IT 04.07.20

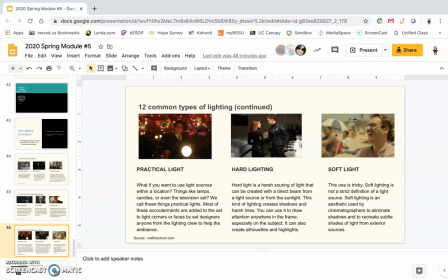[4:07]
Now that's not really done with lighting per se. I mean, lighting obviously is part of it, but it's basically done in post-production, kind of softening the overall feel of the scene. So this is a very soft feel with soft muted colors.
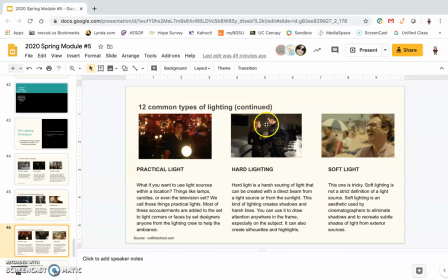[4:25]
This is very harsh, hard lighting with very vivid colors. And then the final slide, we have bounce lighting.
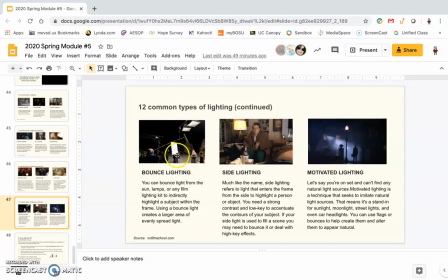[4:33]
You can see here a scene from one of the Harry Potter movies where they're using this giant white foam board to bounce the light coming down here. So the lighting is coming from above, lighting is bouncing off the card and getting the characters in the face to represent nighttime.
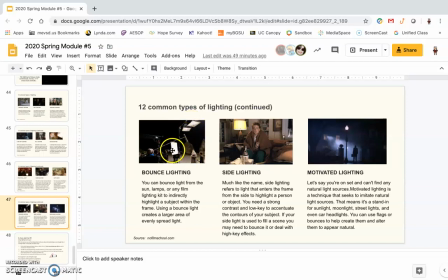[4:52]
So you can have light coming from above, maybe a moon or something, and then some light, not as harsh of a light, coming in from the bounce. Side lighting, just like it says, lighting from the side, basically. So we're getting some side light here.
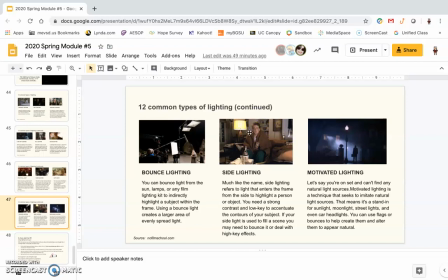[5:07]
You can see on this side of his face, it's darker, even though we have a practical, a lamp back here, providing some light, but he's mostly lit from the side. And then finally we have motivated lighting. So a motivated light means,
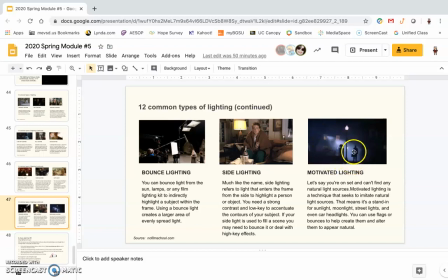[5:24]
so we have this scene here where we see the character and we see this light coming in or coming out from inside this window. So what our mind tells us is, okay, so there's light on inside this house.
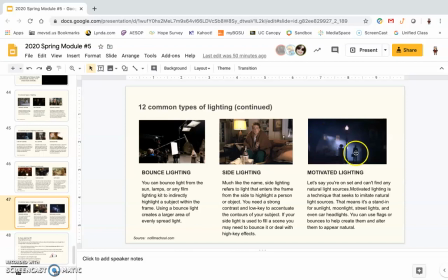[5:37]
This light is coming from inside the house and coming out. It's really not that. It's really a professional light, a pretty bright one, in fact, that is placed in the house, shooting out the window. But we get the impression that the light is coming from the window.
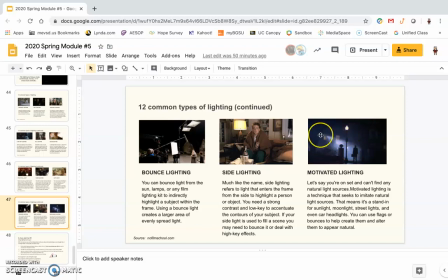[5:57]
This street light here is a practical light, it's not giving much light at all. The light is just being motivated from this window. In other words, we're being fooled to think that this light is actually coming from the window when it's actually not.
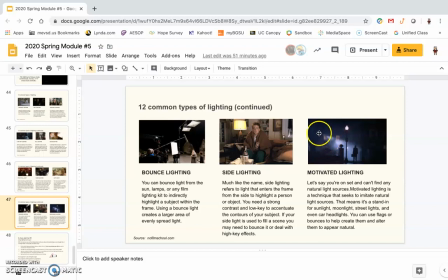[6:17]
It's actually another light inside there that's made to look like it's just natural lighting coming from the window.
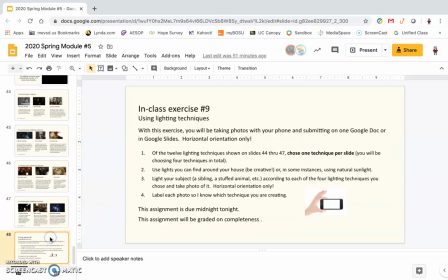[6:24]
Okay, so the assignment is just one part. You're going to take photos again with your phone, submit on a Google Doc or Google Slides. Again, I'll take either one, whichever is easier for you to do. Again, horizontal orientation only.
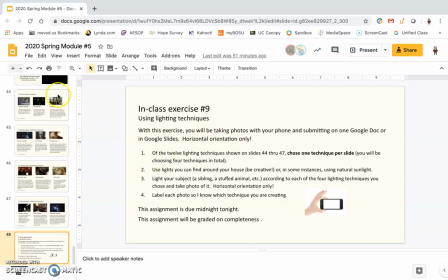[6:41]
So a little bit different with this one because we've covered 12 different techniques, 3 per slide. Slides 44 through 47, choose one technique per slide. So you're going to choose one from this slide, one from this slide, one from this slide, and one from this.
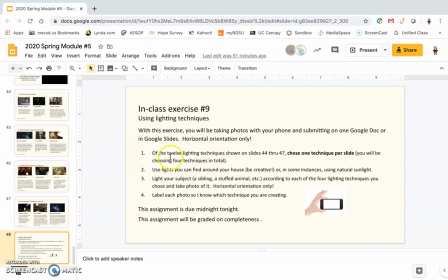[6:58]
And those will be your four techniques in total. Use lights you can find around your house. Definitely be creative, or in some instances use natural sunlight. Obviously, for natural lighting, you would use sunlight.
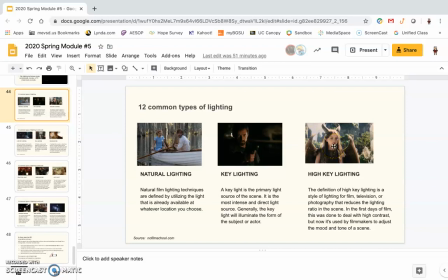[7:09]
You could probably do some high-key lighting outside with sunlight.
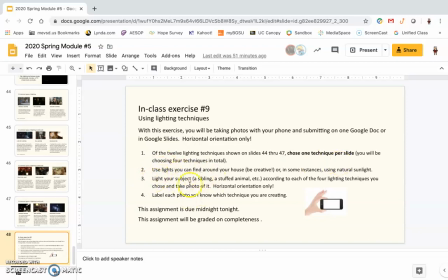[7:15]
Okay, light your subject, choosing a sibling, a stuffed animal, whatever you want as your subject, according to each of the 4 lighting techniques you chose, and take a photo of that. Again, horizontal orientation only, nothing vertical.
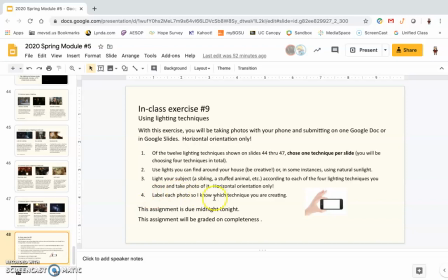[7:28]
And then finally, label each photo so I know which technique you're creating. So again, one from this side, one from this slide, one from this, one from this. So you're going to submit 4 photos, labeled photos that represent 4 different techniques here.
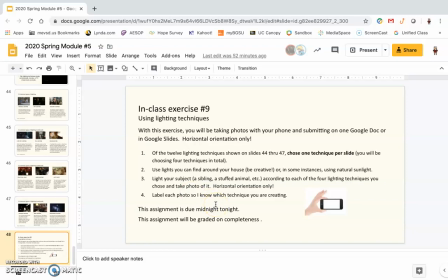[7:45]
Submit that in Unified Classroom, and it is due by the end of the day, Tuesday. So any questions? That's pretty straightforward, I think. But any questions, please let me know. I know we've been having issues with Unified Classroom.
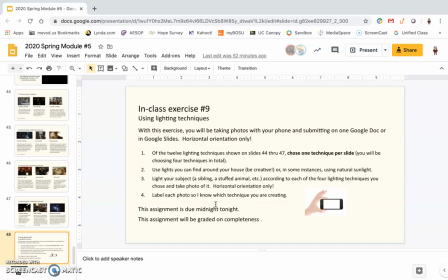[7:57]
Hopefully those get resolved. We're just going to work our way through it the best that we can. So thank you for several of you sending me emails with concerns, and keep doing that if you have any questions, concerned, or just something you're not clear about. Thanks.